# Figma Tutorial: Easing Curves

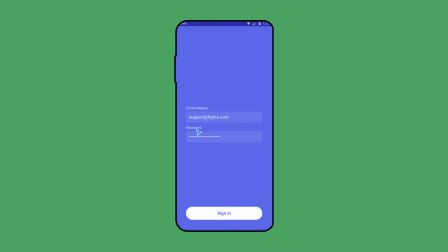(0:00)
A well-tuned animation can bring your ideas and designs to life.
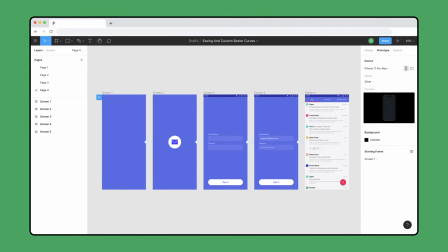(0:03)
Choose between Figma's easing presets or customize your own easing curves using the Bezier curve editor.
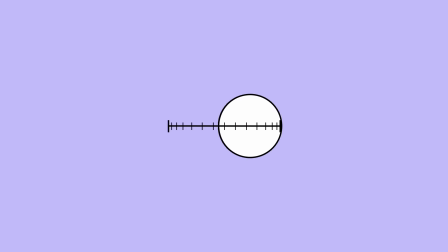(0:10)
Easing refers to the way the computer interpolates or smoothly transitions between two keyframes by using a mathematical function.
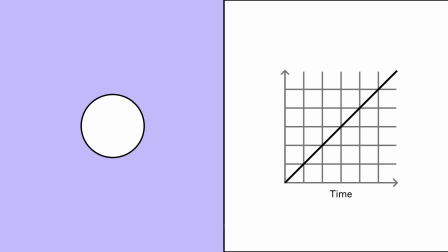(0:17)
This is represented by a curve on a graph where time is applied to the x-axis and the animated attribute such as rotation, scale, or position is on the y-axis. A keyframe is a point in time that indicates either a start or end of a change in an attribute and are represented as points along the curve.
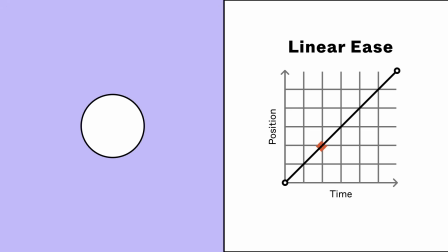(0:36)
A linear ease is applied in a constant linear way represented by a straight line. As objects in nature rarely move at a constant speed, linear curves can look unnatural or robotic. When you compare this to the curved line of an ease in transition, we get a much less robotic animation.
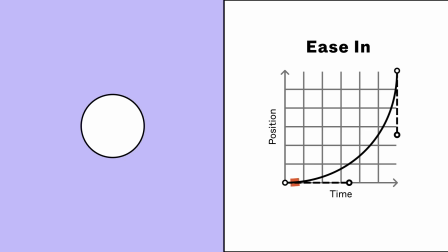(0:54)
An ease in curve is when the interpolation starts slowly and accelerates as it reaches the end. It can feel sluggish, but can work well for smoothly transitioning elements out of view. The opposite of an ease in curve is an ease out curve, where the interpolation starts fast and decelerates as it reaches the end.
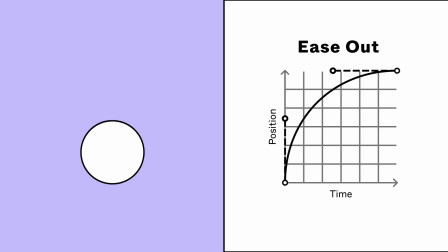(1:13)
It can reinforce important visual information while still feeling responsive. It works well for transitioning elements into view.
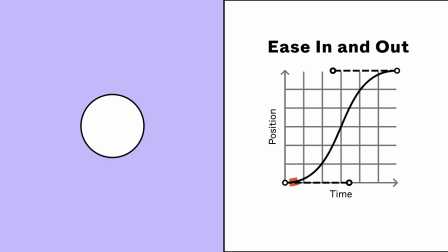(1:21)
An ease in and out curve is when the interpolation starts slowly, accelerates in the middle, and decelerates at the end. For most motion, it feels smooth and responsive, but can feel unnatural or too perfect when applied to everything.
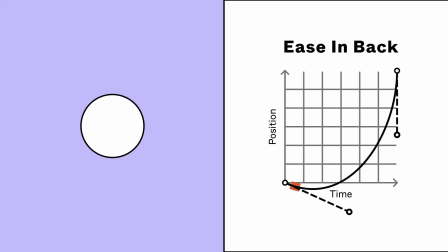(1:35)
An ease in back curve is when the interpolation goes past the initial keyframe's value and then accelerates as it reaches the end. This creates a bounce in the animation that serves as an anticipatory action, preparing the audience for and reinforcing the main action.
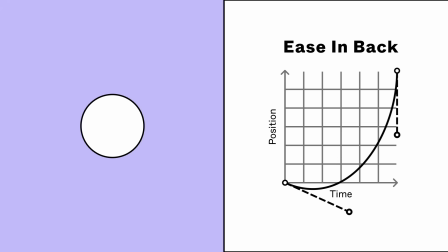(1:52)
Much like ease in back can work well for smoothly transitioning elements out of view. An ease out back curve is the opposite.
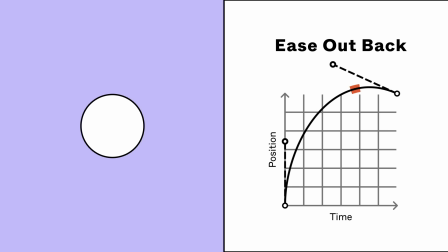(2:00)
The interpolation starts fast, then decelerates and goes past the ending keyframe's value before arriving at the ending keyframe. This creates a bounce in the animation that serves as a settle that creates a smooth ending transition for the main action. Similar to ease out back works well for transitioning elements into view.
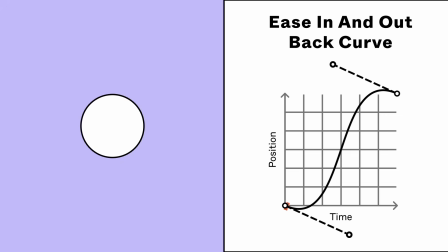(2:19)
In an ease and out back curve, the interpolation starts slowly as it overshoots the initial keyframe's value, then it accelerates quickly before decelerating and overshooting the ending keyframe's value. This creates an anticipatory bounce at the start, a quick motion, and then a bounce settle at the end of a motion.
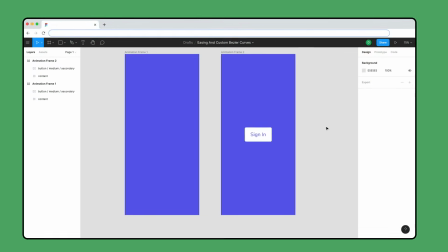(2:39)
To apply an easing curve to an animation, open the prototyping tab in the right side panel.
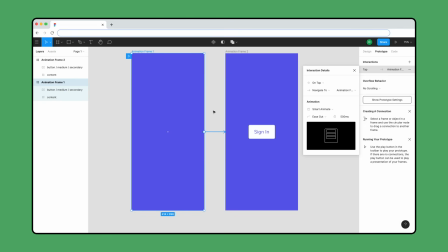(2:45)
Then, create or select any prototyping connection. You can apply easing curves for any prototype animation, except for instant.
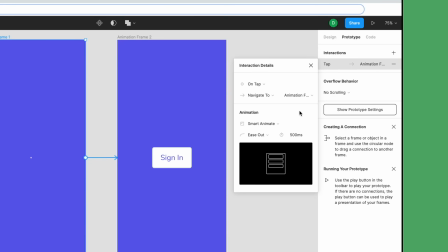(2:53)
In the animation section of the interactions details panel, you can find the easing options underneath the animation type.
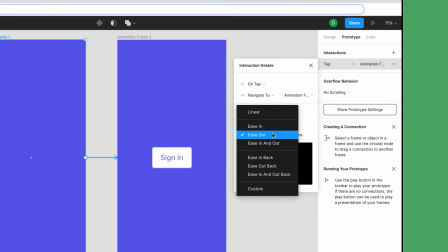(3:00)
Standardized easing curves include ease in, ease out, ease in and out, and linear. Additional easing presets include ease in back, ease out back, and ease in and out back. To add more polish, you can create your own custom easing curves by selecting the custom option.
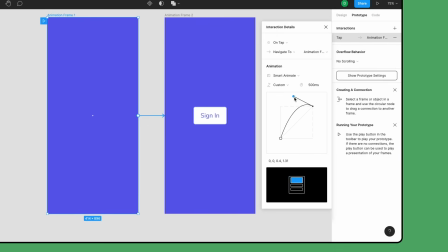(3:18)
This will open the Bezier curve editor. Create and edit custom easing curves by clicking and dragging on each keyframe to create Bezier handles, or by adjusting the numerical values at the bottom of the panel. Copy and paste these numerical values to others to replicate an ease.
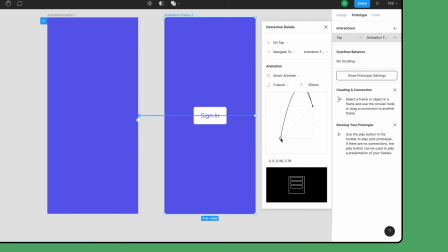(3:35)
You can reset handles if they fall outside of the Bezier curve editor boundaries by clicking on the keyframe, or by entering 00 for the initial keyframe and 11 for the ending keyframe and the numerical values. Mousing over the preview window will display a preview of your animation.
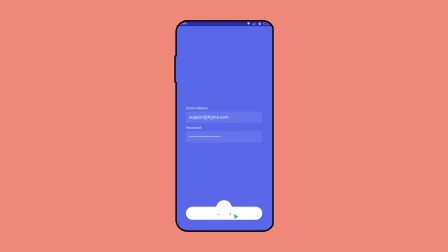(3:54)
Figma's easing options add polish to your prototypes and bring your ideas and designs to life.
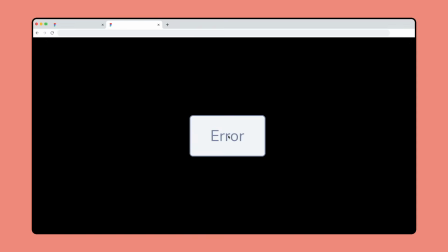(3:59)
For example, you can create an error animation for a button by using a combination of Smart Animate,
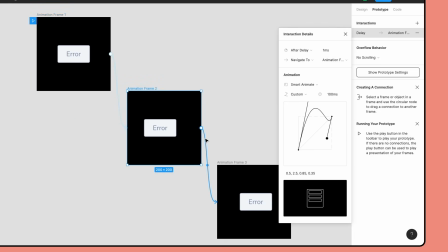(4:06)
changing the position of your button, and custom easing curves.